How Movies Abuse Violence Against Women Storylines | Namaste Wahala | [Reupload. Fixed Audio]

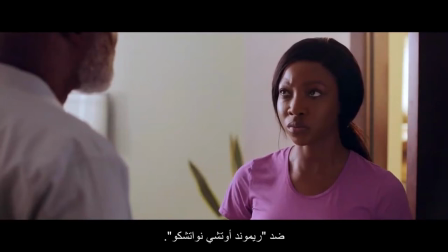(7:05)
Also everything about the way they filmed the battered woman is just wrong diddy gets a call that the woman has been attacked she rushes to what is
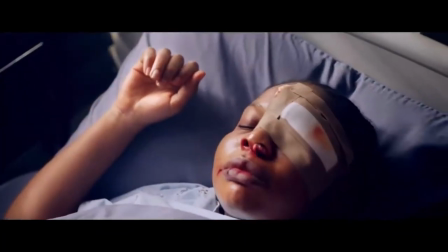(7:13)
supposed to be the hospital whereupon the battered woman turns like she's being unveiled or whatever the makeup guys on their part do their best to make
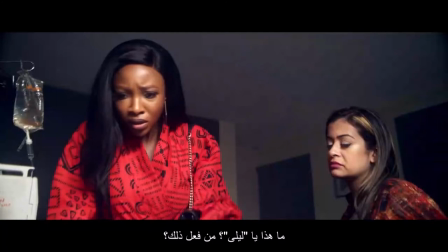(7:21)
sure we gasp we're shocked jarred in some way except we're used to this we are inundated with stories pictures videos of violence against women every tv show has an episode many episodes of battered women sexually assaulted women harassed
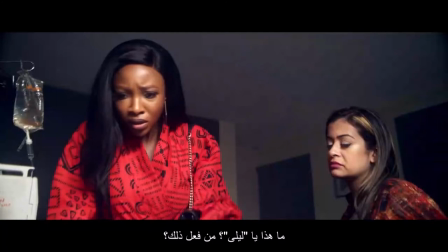(7:36)
women murdered women we've seen it all in varying degrees of brutality and gruesomeness this idea that they need to shock us in some way is i think just really misguided yes it matters how badly he beat her up but even if it was
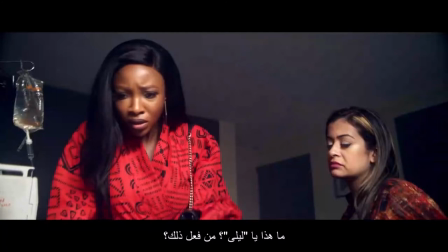(7:48)
just a slap that left nary a mark i would be pissed as fuck that a man thinks he has the right to lay his hands on you at all it's like the filmmakers imagine we need to be shown ever more gruesome after pictures in order to come to the conclusion that what happened was despicable and indefensible.
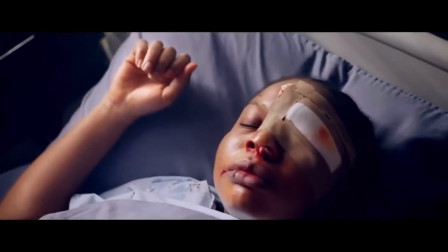(8:06)
There's something about the way the battered woman turns to Didi that just screams gratuitous violence.
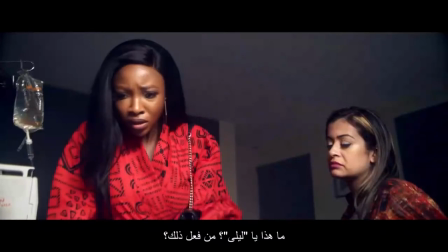(8:12)
In that moment, it felt to me like that entire scene was done purely for entertainment purposes. And I know, films, stories are for entertainment. But there's something repulsive about showing us the battered face of a woman purely for entertainment purposes.
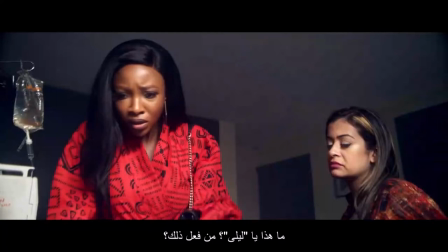(8:29)
It's like, we've seen battered women, please. That's not entertaining and shouldn't be framed as such, ever. Anyway, DDC's that battered woman decides to take the case, which pits her against her dad.
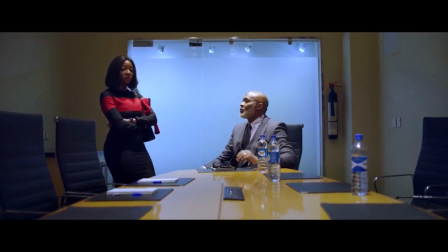(8:43)
And now the violence against women storyline is now about a father and a daughter at odds. So far, we haven't said anything about violence against women, not the causes, not the myriad of effects, not the ways to address it, nothing about patriarchy and all the ways society justifies and props up ideas that perpetuate violence against women,
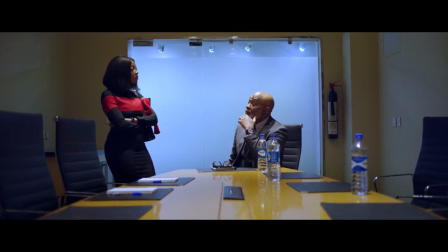(9:01)
Nope, just this lower-class woman was assaulted by this son of a rich man, and now our hero Didi will represent her, even if it means going against her father, with the help of the Indian woman who owns the NGO.
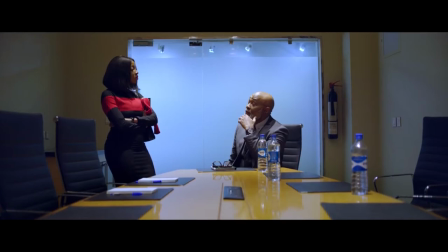(9:17)
One day, we'll talk about how NGOs are a scum. One day. Back to the violence against women storyline, that really isn't.
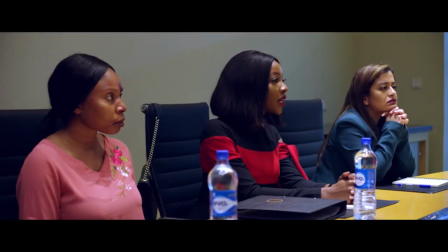(9:25)
So they set up an arbitration of sorts with Didi, Indian woman from the NGO, and the battered woman.
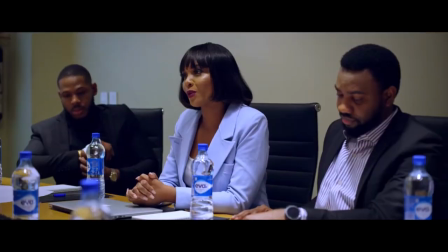(9:32)
The other side has the rich man who assaulted our girl, Didi's father, and two other lawyers from his law firm.
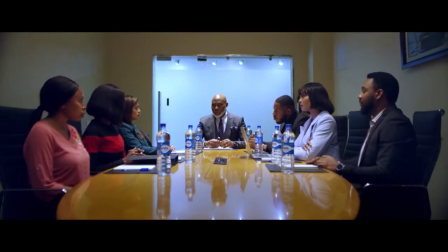(9:37)
At the meeting, the other team shares footage that makes it look like our girl, who was assaulted, was the aggressor because she stabbed the guy's hand with a pocket knife. As it turns out, pocket knives in Nigeria are illegal.